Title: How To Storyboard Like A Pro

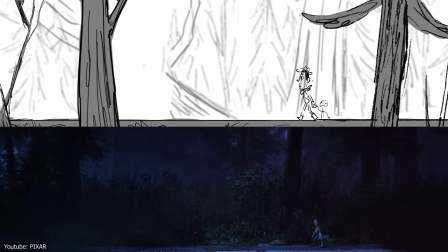(4:09)
Let's take another example of a character walking a long distance. The long shot might make it seem slow and introspective,
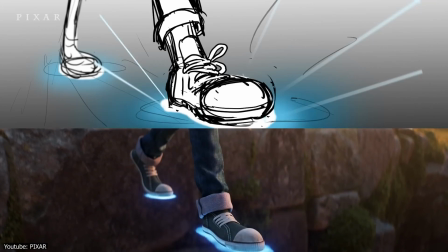(4:17)
but you can spice it up by using quick cuts to add tension or excitement, just enough to keep your audience engaged.
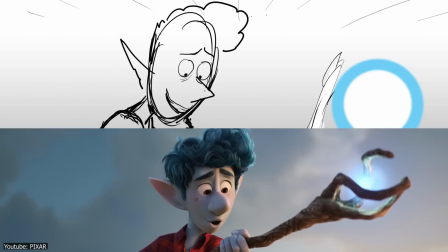(4:24)
For example, changing the angle to the character's face and then have him look around.
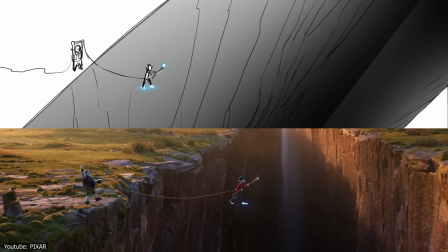(4:29)
Maybe an overhead shot, or maybe a camera shot from the back.
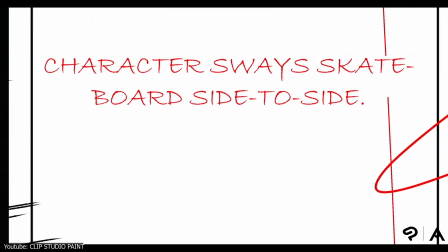(4:32)
Add all of these little details as comments below your panels just to decide on how long each shot will last.
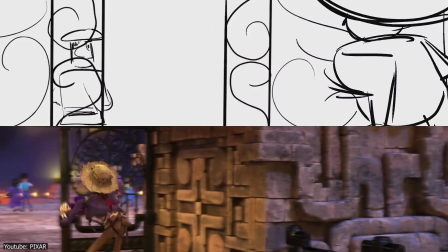(4:38)
This is the moment to feel free to experiment and give your animation pacing and timing.
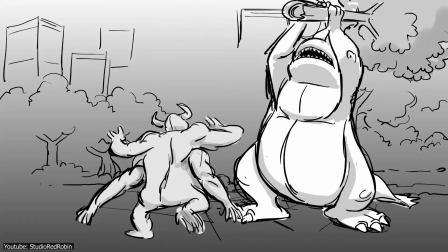(4:43)
Just keep in mind that shorter shots add energy, like fighting or a chase scene for example,
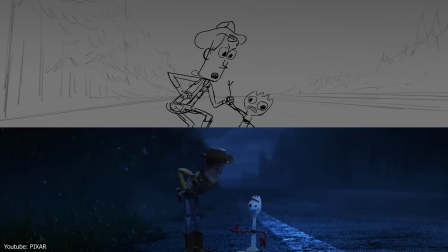(4:49)
while longer ones give some breathing room, like a dialogue for example, or even the long walk that we mentioned.
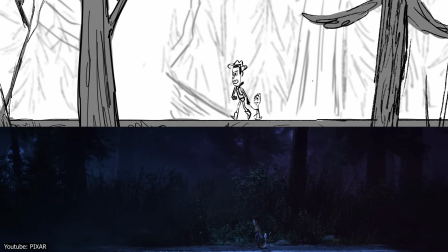(4:56)
Or maybe both, why not?
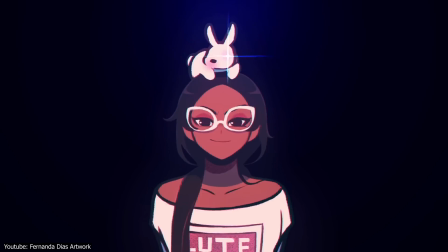(5:01)
Transitions. Alright, let's talk transitions. This will be the secret sauce that will make sure your animation is flowing from one shot to the next.
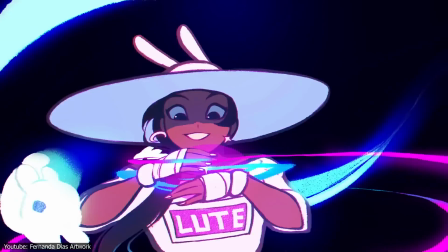(5:10)
In storyboarding, transitions show us how the scenes are connected and will help add tons of mood and momentum.
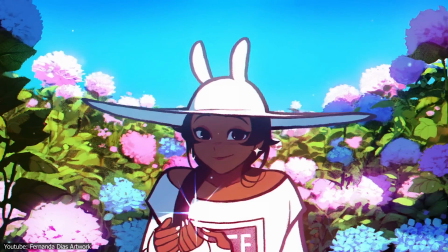(5:17)
And for this purpose, there are multiple transitions you can play with, so let's have a look at some of them.
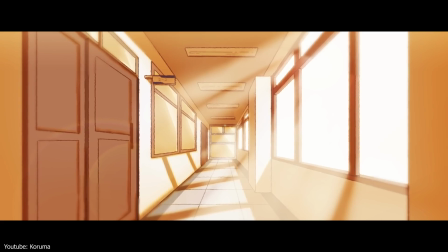(5:22)
The cut. Fast, clean, and direct. You won't find a more straightforward transition. This is the bread and butter of transitions in animations. A cut goes directly from one shot onto the next without any fading or any effect.
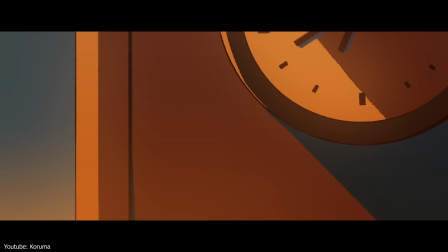(5:36)
It's fast, it's efficient, and keeps the energy high, so it's perfect for action scenes with fast-paced moments.
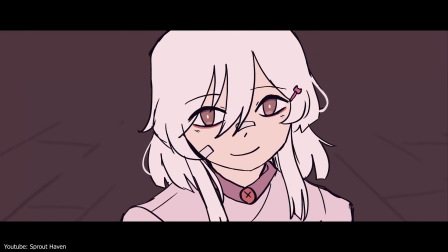(5:44)
Dissolves and fades. The smooth and softer transitions that stretches the time a bit.
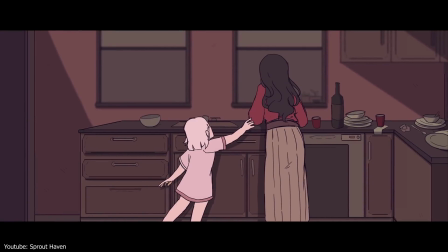(5:49)
Fades are basically when one scene fades to black and then fades into another scene.
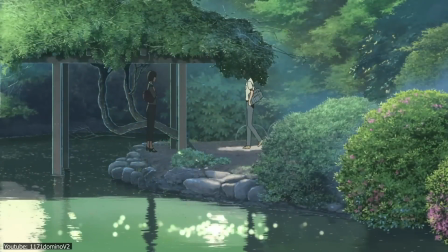(5:54)
A dissolve, on the other hand, blends one shot directly into the next, making them overlap a bit, which is perfect for flashbacks.
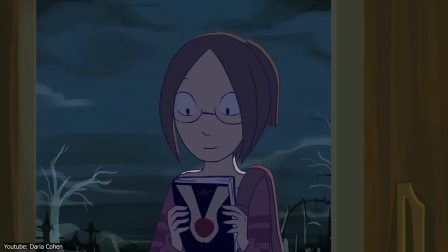(6:02)
And then you have the wipe, a fun and visual way to move between scenes.
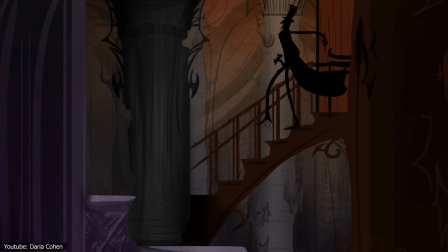(6:07)
I'm pretty sure everyone has seen a wipe before, in cartoons for example.
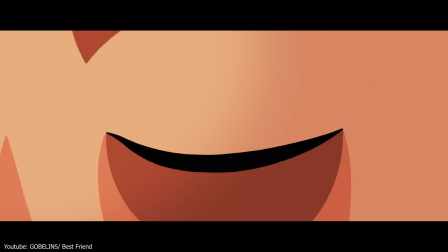(6:11)
It is when a shot pushes or wipes over the previous one, usually with a line, a shape, or even another design, like a logo for example.
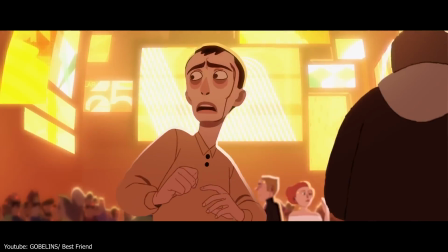(6:20)
And this is only a few out of many, so gotta explore them all and play with them as you see fit.
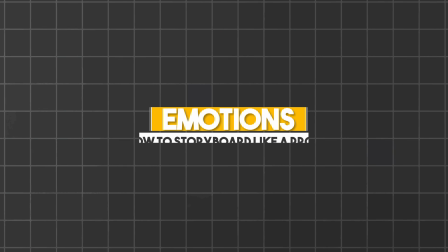(6:28)
Emotions.
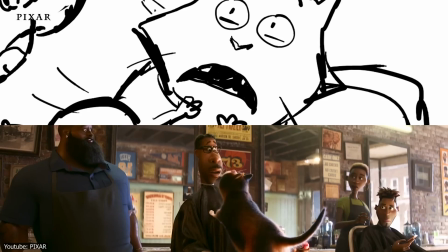(6:31)
Storyboard aren't just about moving characters around, but it's also about making your audience feel something.
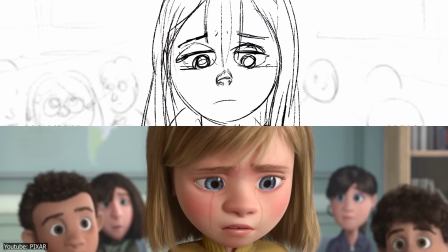(6:37)
Let's say that your storyboard has a big and emotional moment. Make sure that your character's expressions and body language really stand out.
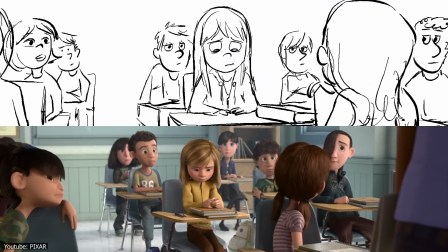(6:45)
So you can use different methods, like tilting the head a bit, or even a little eye squint can totally change the tone of a scene.
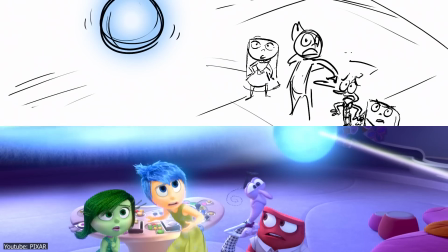(6:52)
In animations, big expressions can really sell the moment, so go all out and do not be afraid to sometimes exaggerate the expressions.
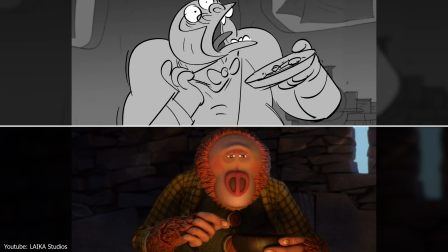(7:01)
You can even use squash and stretch animation principles to really drive that point home.
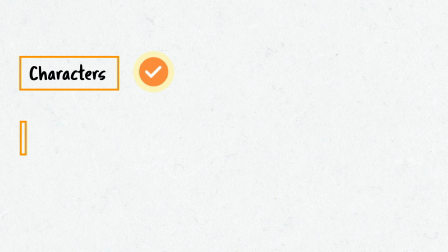(7:06)
So, characters, check. Actions, check. Expressions, check.
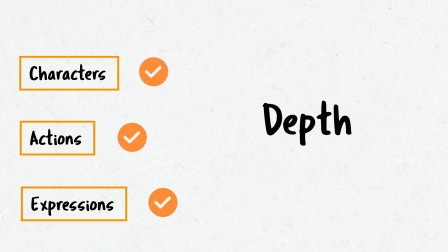(7:12)
Now, we need to add some depth to all of this, and there is no better way to do that than adding background.
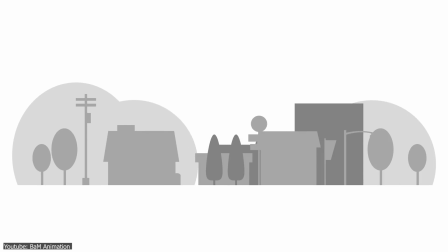(7:21)
The background is usually what sets the scene.
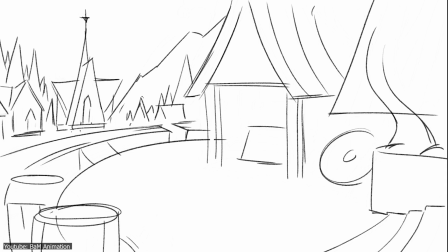(7:23)
Again, it doesn't have to be super detailed or fancy, but adding a few elements can help you plan the space better.
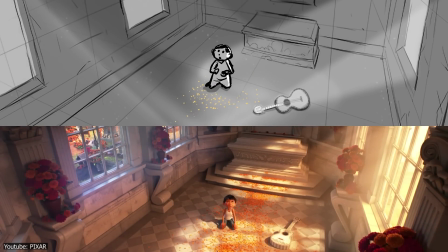(7:30)
So always ask yourself these questions. Where are my characters? What is around them?
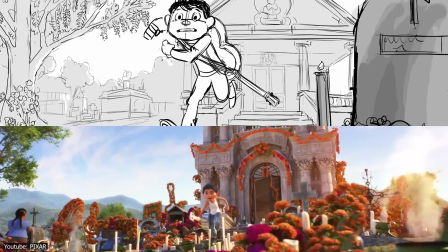(7:36)
Are they in a forest, a small city, or maybe a scary manor or a dungeon?
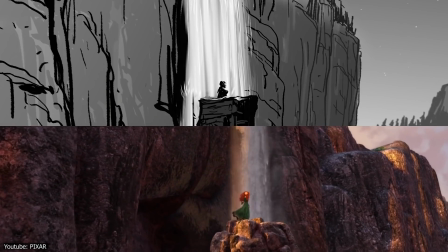(7:42)
After you have that, you can go ahead and add the relevant elements.
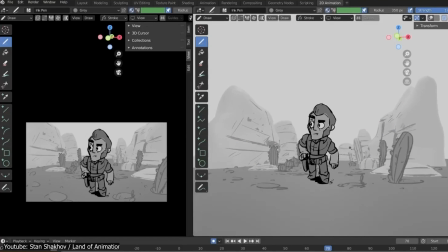(7:45)
For example, a few simple lines for walls, or a few trees, maybe some furniture or decorations, you name it.
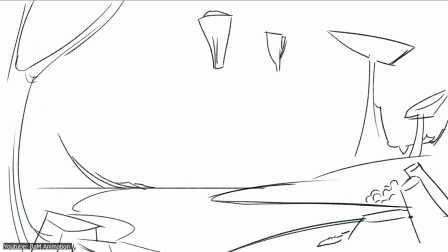(7:52)
This will add context to your scene and will help you position your characters and camera accordingly.
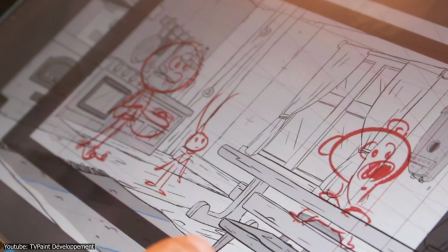(7:59)
Reviewing. Now that you have everything set up, it is time to do a quick check before you start animating.
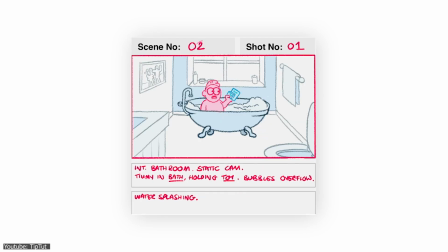(8:07)
The first thing to take a look at is the flow. So imagine your scenes playing in real time and ask yourself these questions.
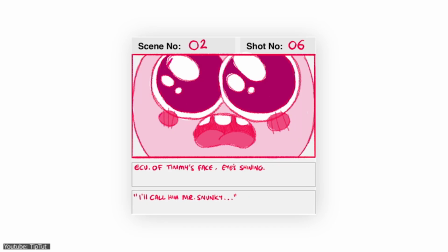(8:14)
Are my scenes clear enough? Are the actions easily understandable?